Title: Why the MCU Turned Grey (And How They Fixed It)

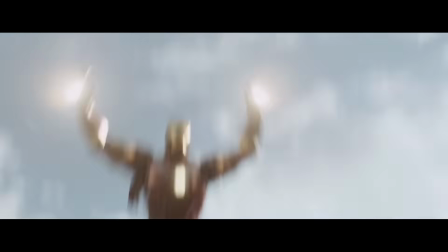[4:03]
This scene actually has a blue tint put over it, but if you're actually watching the scene your eyes will start adjusting the color back to normal,
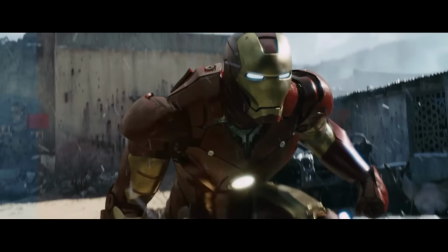[4:09]
so just for the sake of clarity I'm going to pull the tint out of it until Iron Man's armor goes from magenta to red.
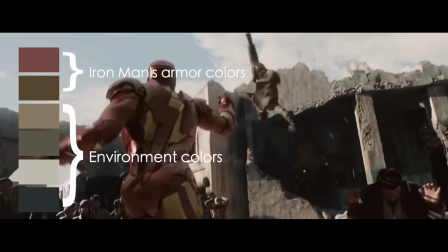[4:13]
You can see how the set dressers and location scouts have made sure most of the colors are close on the color wheel to Iron Man's red armor.
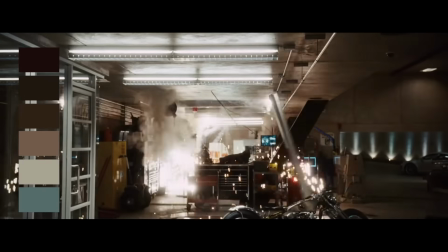[4:19]
Tony's workshop follows the same principle, muted orange lights on earth-toned cement with some red detail pieces and blue LEDs.
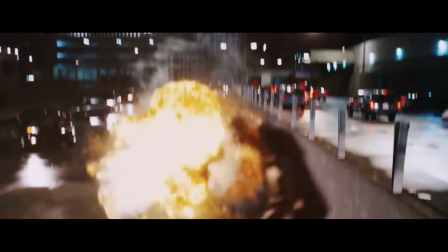[4:26]
The contrasting blue takes over in the climax, making Iron Man stand out even more.
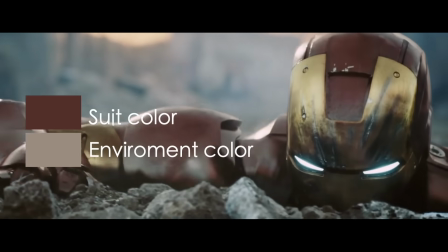[4:30]
The colors in this movie are all either analogous, next to each other on the color wheel, or complementary, on opposite sides.
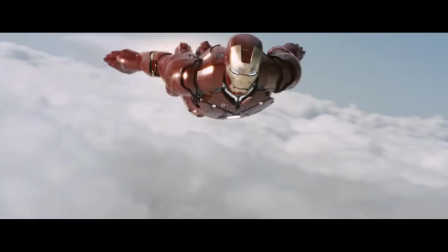[4:36]
Also, none of the colors are ever as saturated as the armor is. The superhero costume is the linchpin on which all the other colors are based.
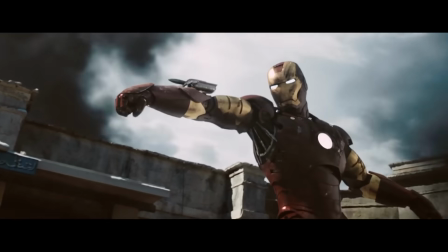[4:43]
Nothing ever draws attention away from it, and the world is designed to make it look like it belongs. Captain America dealt with the issue in basically the same way.
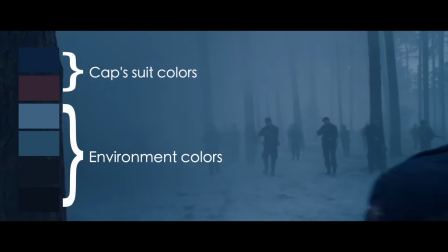[4:51]
Your character wears bright blue, make everything else a lighter, less saturated blue, or soft forest green, with some orange explosions thrown in there for contrast.
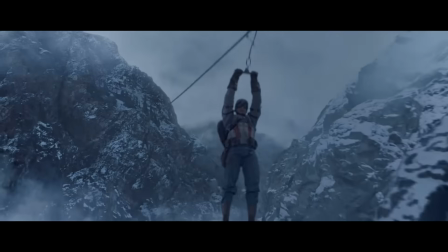[4:59]
Everything that isn't a part of these palettes is a neutral color, black, white, gray, or beige, that won't interfere with the color scheme.
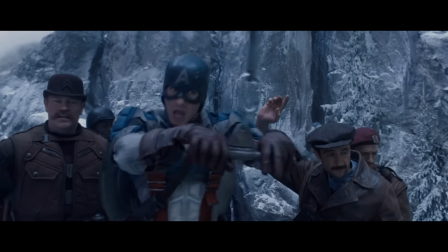[5:05]
Because of their production designs, both of these movies could remain at a naturalistic level of saturation while maintaining a pleasing aesthetic.
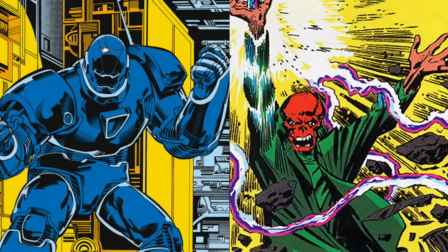[5:11]
In both cases, their villains were dressed up in black and gray rather than their comic book colorings, so that they would be distinguishable from the heroes, but not clash with the established color scheme.
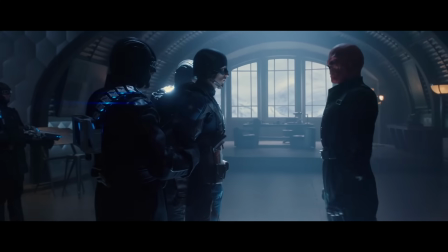[5:20]
With this approach to color, you couldn't have two people in colorful costumes on screen at the same time, as the color scheme was only tailored to one of them.
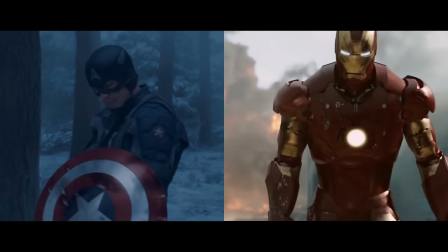[5:27]
This method worked, but it would only work for solo movies. But then we got to the Avengers.
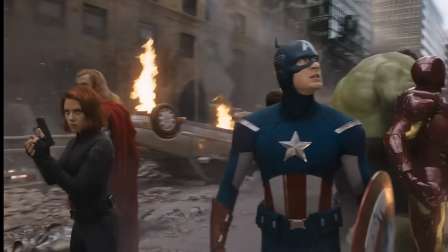[5:32]
Iron Man and Captain America were going to be on screen together, wearing costumes from opposite ends of the color wheel.
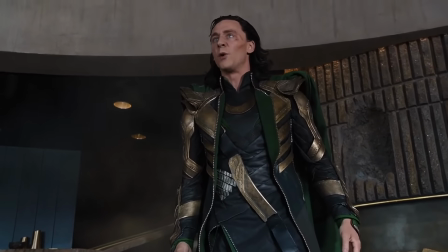[5:37]
On top of that, they'd be fighting a bad guy wearing bright green, another primary color. Yes, green is a primary color on the optical color wheel, everything you were taught in Kindergarten is a lie.
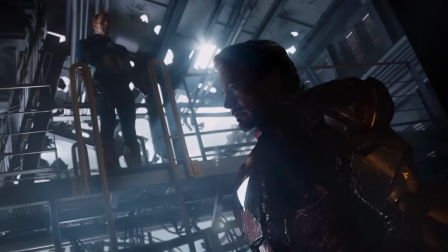[5:45]
The old approach wouldn't work here. They couldn't base the movie's color scheme on both of them at once.
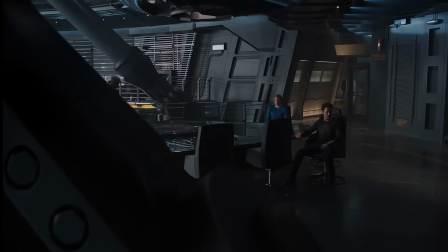[5:49]
So the entire production design was done in neutral colors. All of the sets and supporting characters are dressed in gray or black or very dark blue.
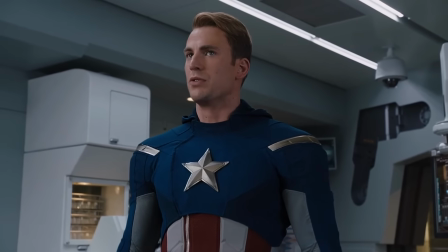[5:57]
While this made the overall look generally cohesive, as black and gray go with everything,
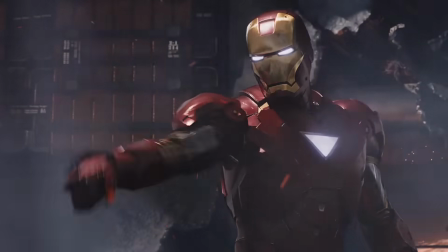[6:02]
bright red Iron Man and bright blue Captain America stood out more here than they did in the color-tailored environments of their solo movies,
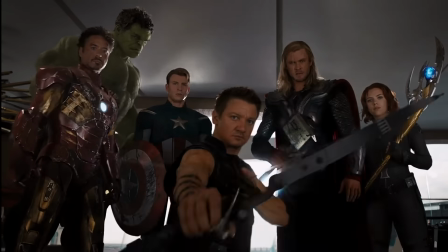[6:08]
and when they were on screen together, their costumes were fighting for attention. The Avengers was obviously successful, but one of the common complaints was that it looked a bit cartoonish.
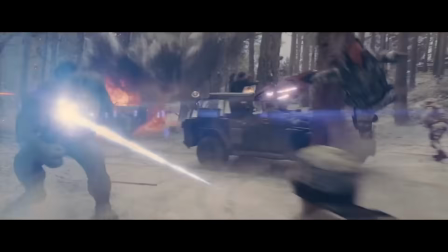[6:16]
Then we got another warm-colored Iron Man, another cool-colored Captain America, and oh no, there's another Avengers movie, and we haven't figured out what to do about these colors yet.
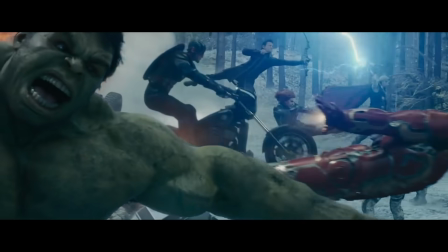[6:24]
The solution this time was just slap a tint on the whole thing. Everything in Age of Ultron has this heavy blue tint to it, except for the scenes in Africa, which are yellow.
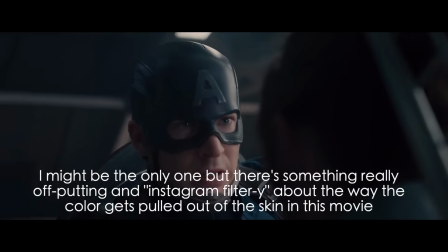[6:32]
This made the costumes look less garish together, but it also made skin tones look weird, and it was really distracting since none of the other MCU movies do this to this degree.
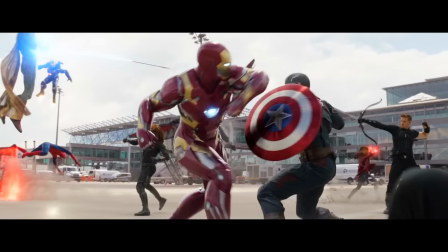[6:40]
Then, almost immediately, Civil War happened and they had to figure out a new solution. The solution this time was to just desaturate any scene where there were a lot of superheroes in costume on screen together.
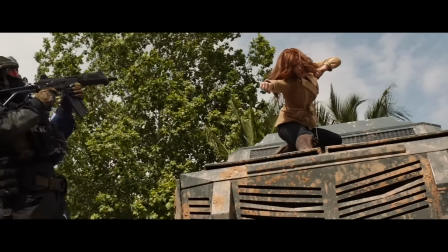[6:49]
The opening scene of the movie, where everyone but Captain America is in neutral-colored street clothes or wearing a black supervillain outfit is actually at full saturation.
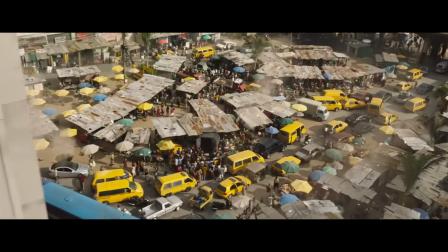[6:57]
The environment is also a lot more varied and interesting.
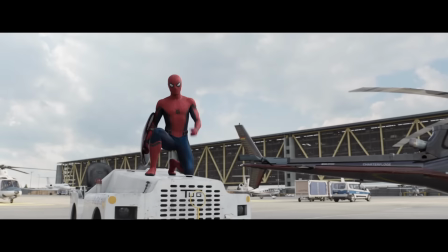[6:59]
But once we get to the airport, where the guy in blue has to fight a bunch of guys wearing red and one guy wearing green and yellow, the colors are way more subdued.
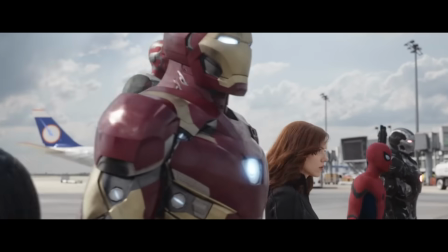[7:08]
They also have to be fighting in front of a background that everyone will stand out from, and that means good ol' reliable gray.
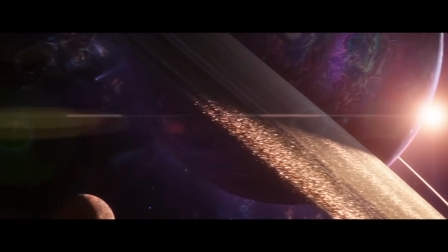[7:13]
The next time Steve and Tony are in a movie together, they end up on two different planets, so Marvel could just go back to using the solution they used in the solo movies.
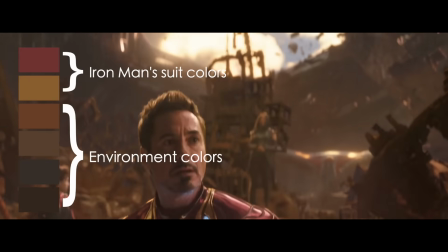[7:21]
Steve is basically in black at this point, so it's not really an issue, and Iron Man ends up on a planet that his red armor looks nice against, surrounded by people dressed in analogously colored costumes.
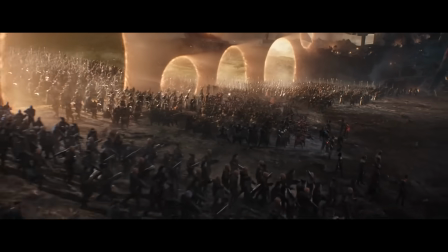[7:30]
But then we get to the final fight in Endgame, and every single superhero ever, except for Black Widow, is going to be fighting in a big battle together.
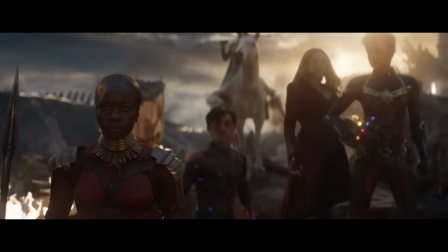[7:36]
Ant-Man is even there twice. And to their credit, Marvel actually came up with a pretty elegant solution this time.
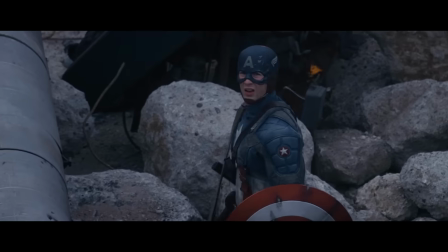[7:42]
Instead of using post-processing or set design, the problem was solved with lighting.
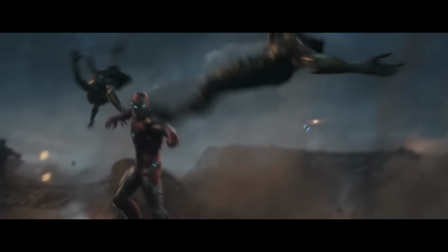[7:46]
The whole scene is backlit by an evening sun, and the resulting bright highlights and harsh shadows means that most of the saturation ends up being pulled out of the costumes without losing any naturalism.
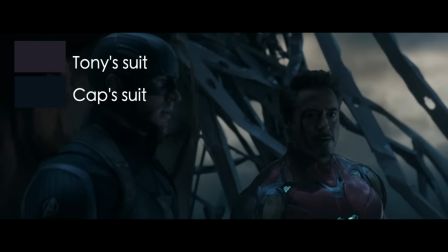[7:55]
You can tell that Captain America is wearing deep blue when Iron Man's armor is bright red, but the actual color values of the image have been muted heavily by the lighting scenario.
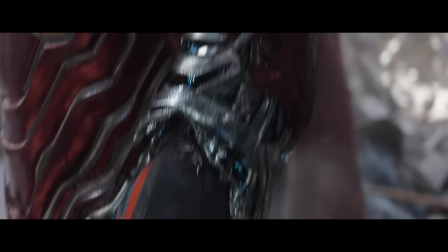[8:04]
This problem is really interesting to me because it isn't really one you can solve with technology.